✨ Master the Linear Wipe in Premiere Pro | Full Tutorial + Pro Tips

Welcome to the Essentials video series. I'm Jaap Harm Boerhof, I'm the founder and senior developer of Film Impact Premium Tools. Today's video is about the Film Impact Linear Wipe Transition.
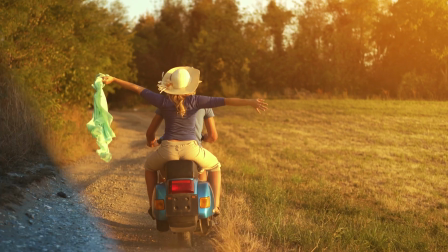(0:17)
Linear Wipe is an essential classic that lets you reveal the next scene with ease and grace. A linear wipe transitions from one clip to another using a straight line across the screen.
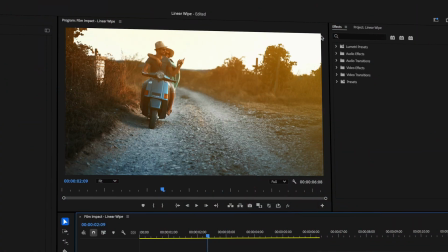(0:31)
Let's apply this transition.
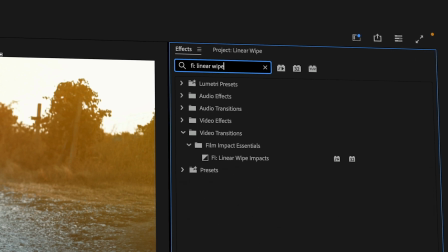(0:33)
In the effects panel, search for linear wipe, drag it to the cut, and click the transition.
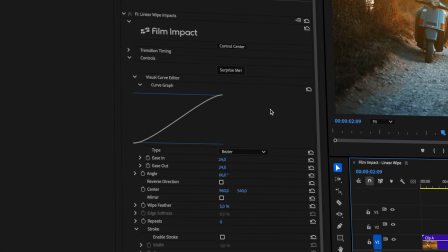(0:40)
Then head to the effects controls panel. Here, you'll find all the customization options.
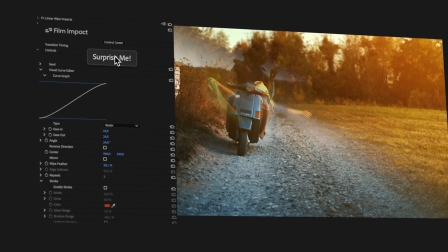(0:46)
The Surprise Me button is the very first thing you'll notice. When you click on this button, you'll get a fresh and random look every time. It's a great way to explore the potential of the transition and get a feel for all the possibilities. When we move further down, you'll see the Visual Curve Editor.
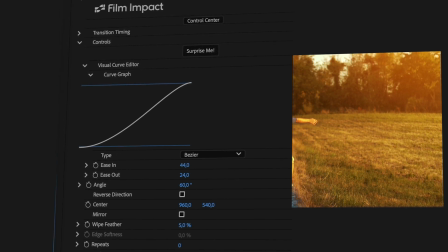(1:06)
This affects the timing of the entire transition, giving it either a graceful start or ending. Now dial the angle control to change the wipe direction.
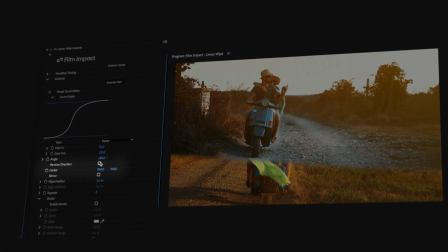(1:17)
If you want to wipe to go into the opposite direction, check the reverse direction checkbox.
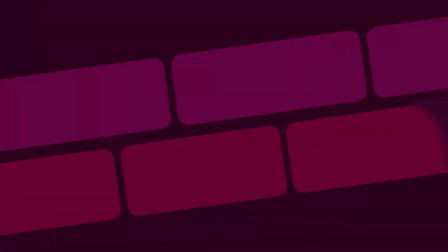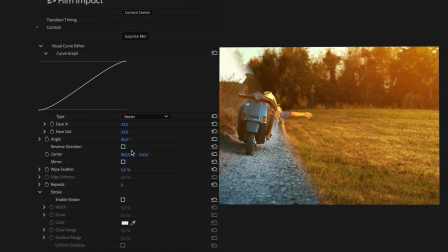(1:30)
Now let's dive deeper and click the mirror option to give the transition an entirely different feel.
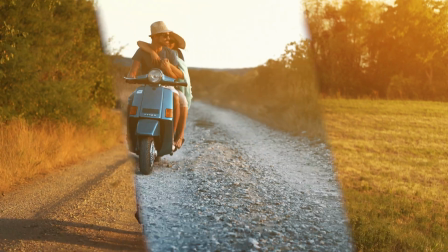(1:36)
This is often referred to as a barn door transition because it either opens or closes as the wipe progresses. It's a great way to transition to the next scene while keeping the attention on the center of the screen.
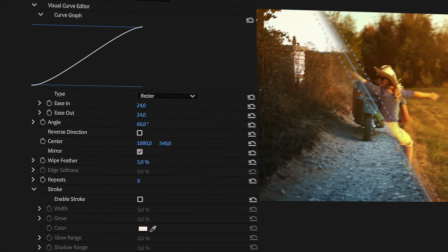(1:51)
Speaking of center, with the mirror option still checked, change the center values and see how it shifts your vocal point.
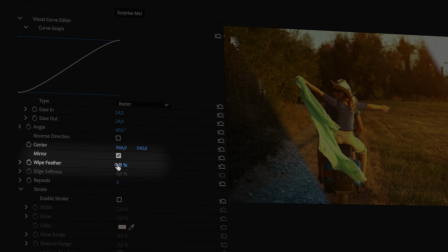(2:00)
Wipe Feather allows you to change the wipe from a hard line to a soft wipe. Now let's turn off mirror and focus on the repeat option.
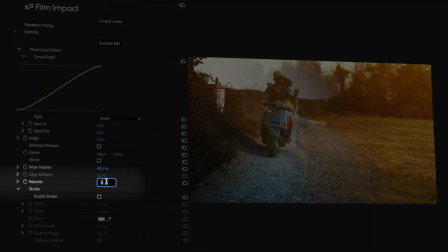(2:14)
Let's set it to 5. As you can see,
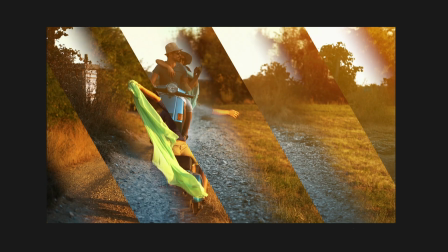(2:17)
we get these multiple wipes across the screen with one of the sides being feathered and the other side being hard.
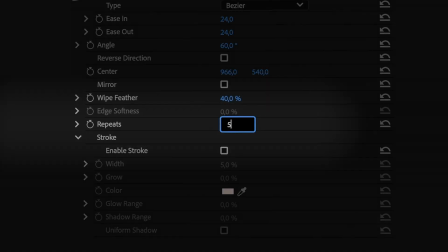(2:25)
As you may have noticed, the Edge Softness was enabled when we increased the number of repeats. If you also want to feather out that line, just raise that value. The total combined value of Wipe Feather and Edge Softness is 100%. That is why you may have seen the parameter controls affect each other. When working with repeats, you can change the exact position of these multiple wipes using the center point.
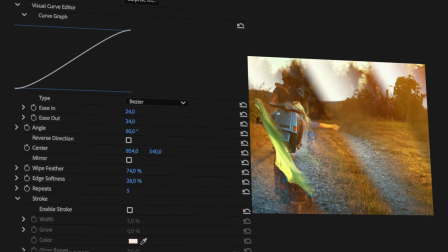(2:53)
It gives you fine controls over the final location of the repeated wipes.
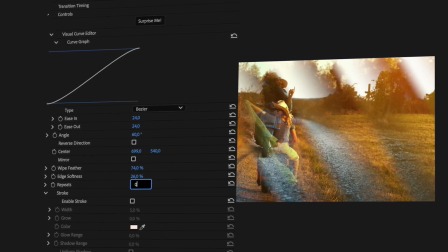(2:57)
I'll turn down the repeats back to 0 and demonstrate the stroke option.
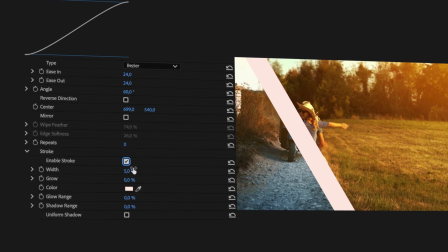(3:05)
Clicking Enable Stroke will turn on the stroke. Width lets you adjust the thickness of the colored line.
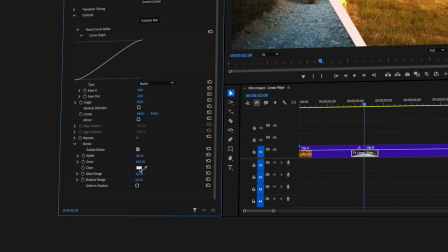(3:13)
Grow will animate the width of the stroke over time. Being able to choose any color is perfect for matching brand colors.
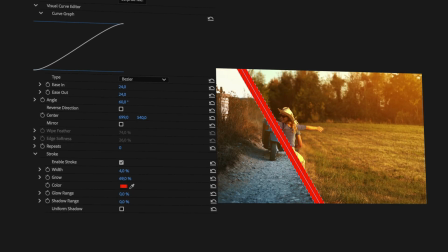(3:21)
Add a glow using the glow range, and adding a shadow will give the transition more visual depth.
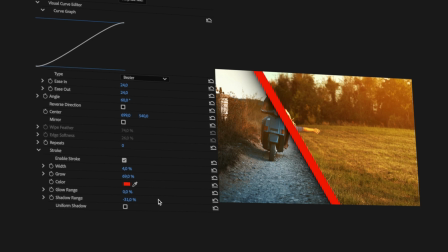(3:29)
Switching between positive or negative values determine on what side the shadow will appear.
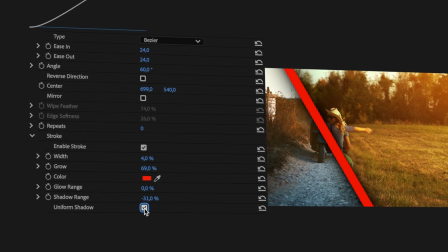(3:36)
And having checked uniform shadow, we'll create that shadow on both sides of the stroke.
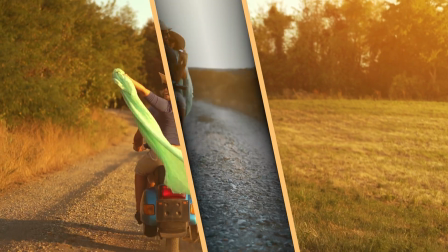(3:42)
Let's check out the final result. What do you think about that? Let us know in the comments below. Thank you for watching, and I'll see you next time.